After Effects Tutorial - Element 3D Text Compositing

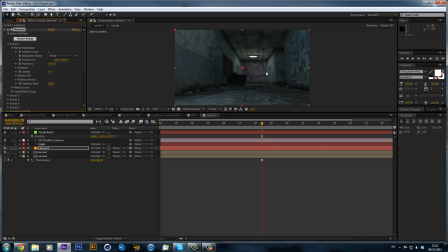(4:12)
We can hit that and that's going to push it back to where that null is and you can just see it Incredibly small though, but we can and what we can do But we can fix that by going particle look and we can just hold shift and then scale this back up
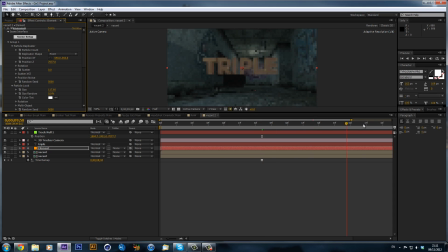(4:27)
About there looks good and now that now that looks a bit better because it's where we sort of want it And now we can just play around with the position a bit Move this over
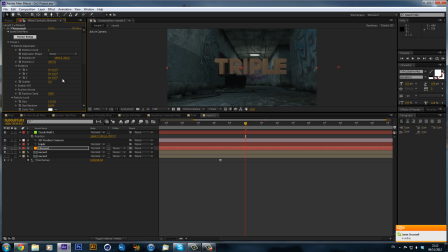(4:43)
We can go to the rotation, swing it around slightly, and move the X back like
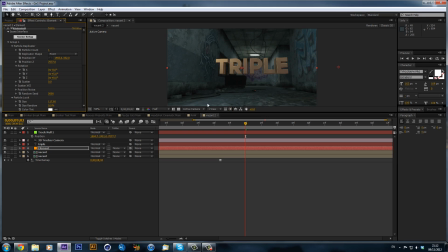(4:58)
so. You just want to mess around and get it looking in line. So that looks pretty good, and already it does look like it is there, but we want to probably change some colors and stuff so what we can do is we can search up
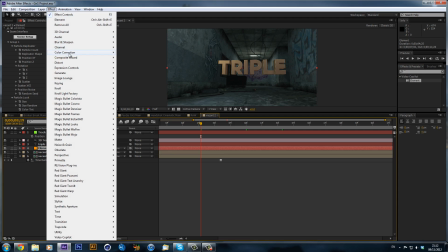(5:17)
curves I'm just going to do this way so you can go effect color correction and curves now I'm going to
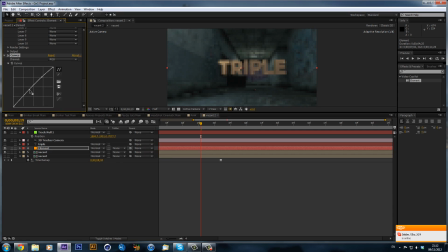(5:24)
create a bit of contrast I'm going to drag up the bright spit and then take take down the darks just give it a bit of contrast and then we can go to the red now there isn't really any red in the scene so we're going to want to take that out slightly so
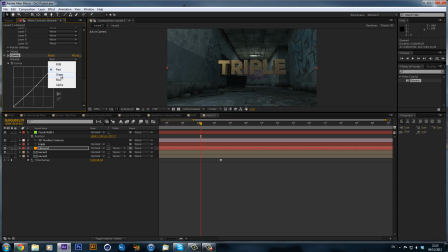(5:38)
we can drag it down you see it it goes sort of greeny and now there is quite a lot of green and blue so I am going to drag the green up quite a bit and just make a sort of slight S shape and the blue there is definitely a lot of blue
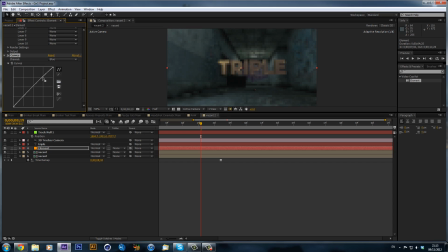(5:54)
you can see that the walls are sort of a bluey tinge so we can bring the blue up and also make a slight S shape like so and now that I think personally that looks looks a lot better than without the curves.
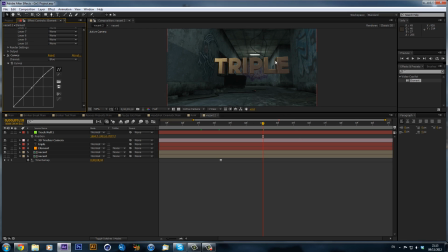(6:09)
It just darkens it slightly and it makes it look a bit better and you get these sort of green highlights on the edges like it would be reacting. We could probably turn down, take down the greens just a bit and maybe put up the blue a bit more, like so.
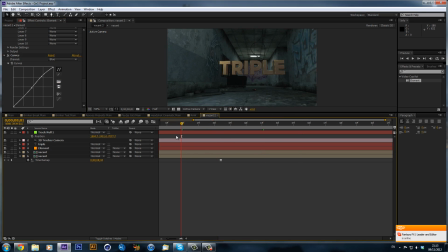(6:28)
So that looks really good and with colour correction that should look really nice. I'm just going to show you how to do the optical flares, okay I guess quickly so we can go camera tracker and I can see
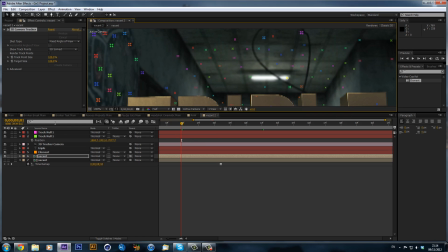(6:40)
that there is a point on the light here so I'm going to create a new null for that and hit P so we can see a position I
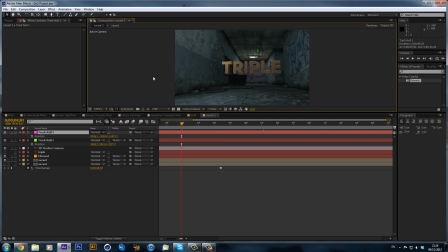(6:46)
was going to zoom back out we can make a new solid by hitting ctrl y and call this optical
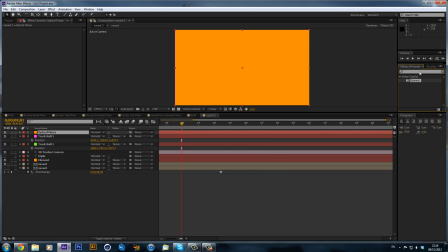(6:52)
flares so and my things messed up
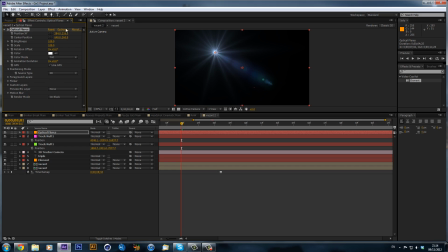(6:59)
you go video copilot optical flares options and I think
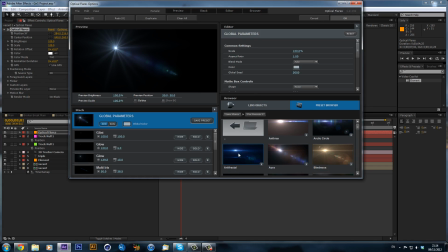(7:05)
I used in the probe presets I used this one here and I'm just gonna go through and you know take off some of these irises because I don't particularly want which I don't really want any of these just you just want to get something I don't want something too
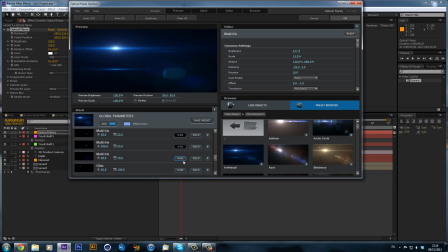(7:23)
you know big and bold I just want something you know just boost the scene smiling so we're just taking most of these off there's some streaks and stuff
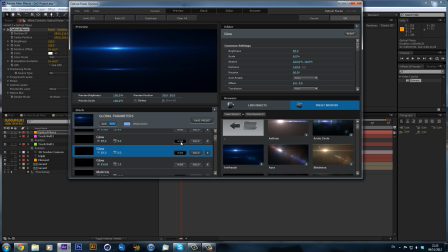that
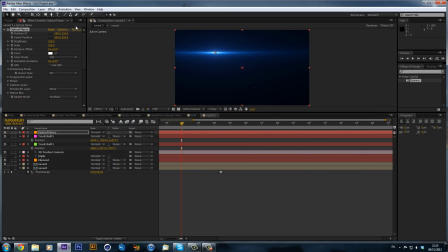(7:58)
looks alright keep actually what I'm gonna do is I'm just gonna copy
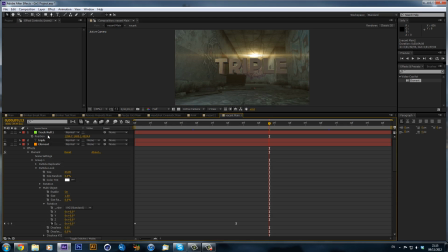(8:03)
the flare from the one I used in the example which is okay
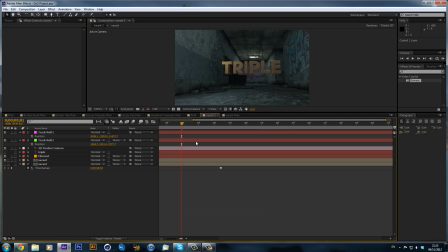(8:12)
I'm just gonna copy this layer just to save time so I spent a bit of time and I will just reset these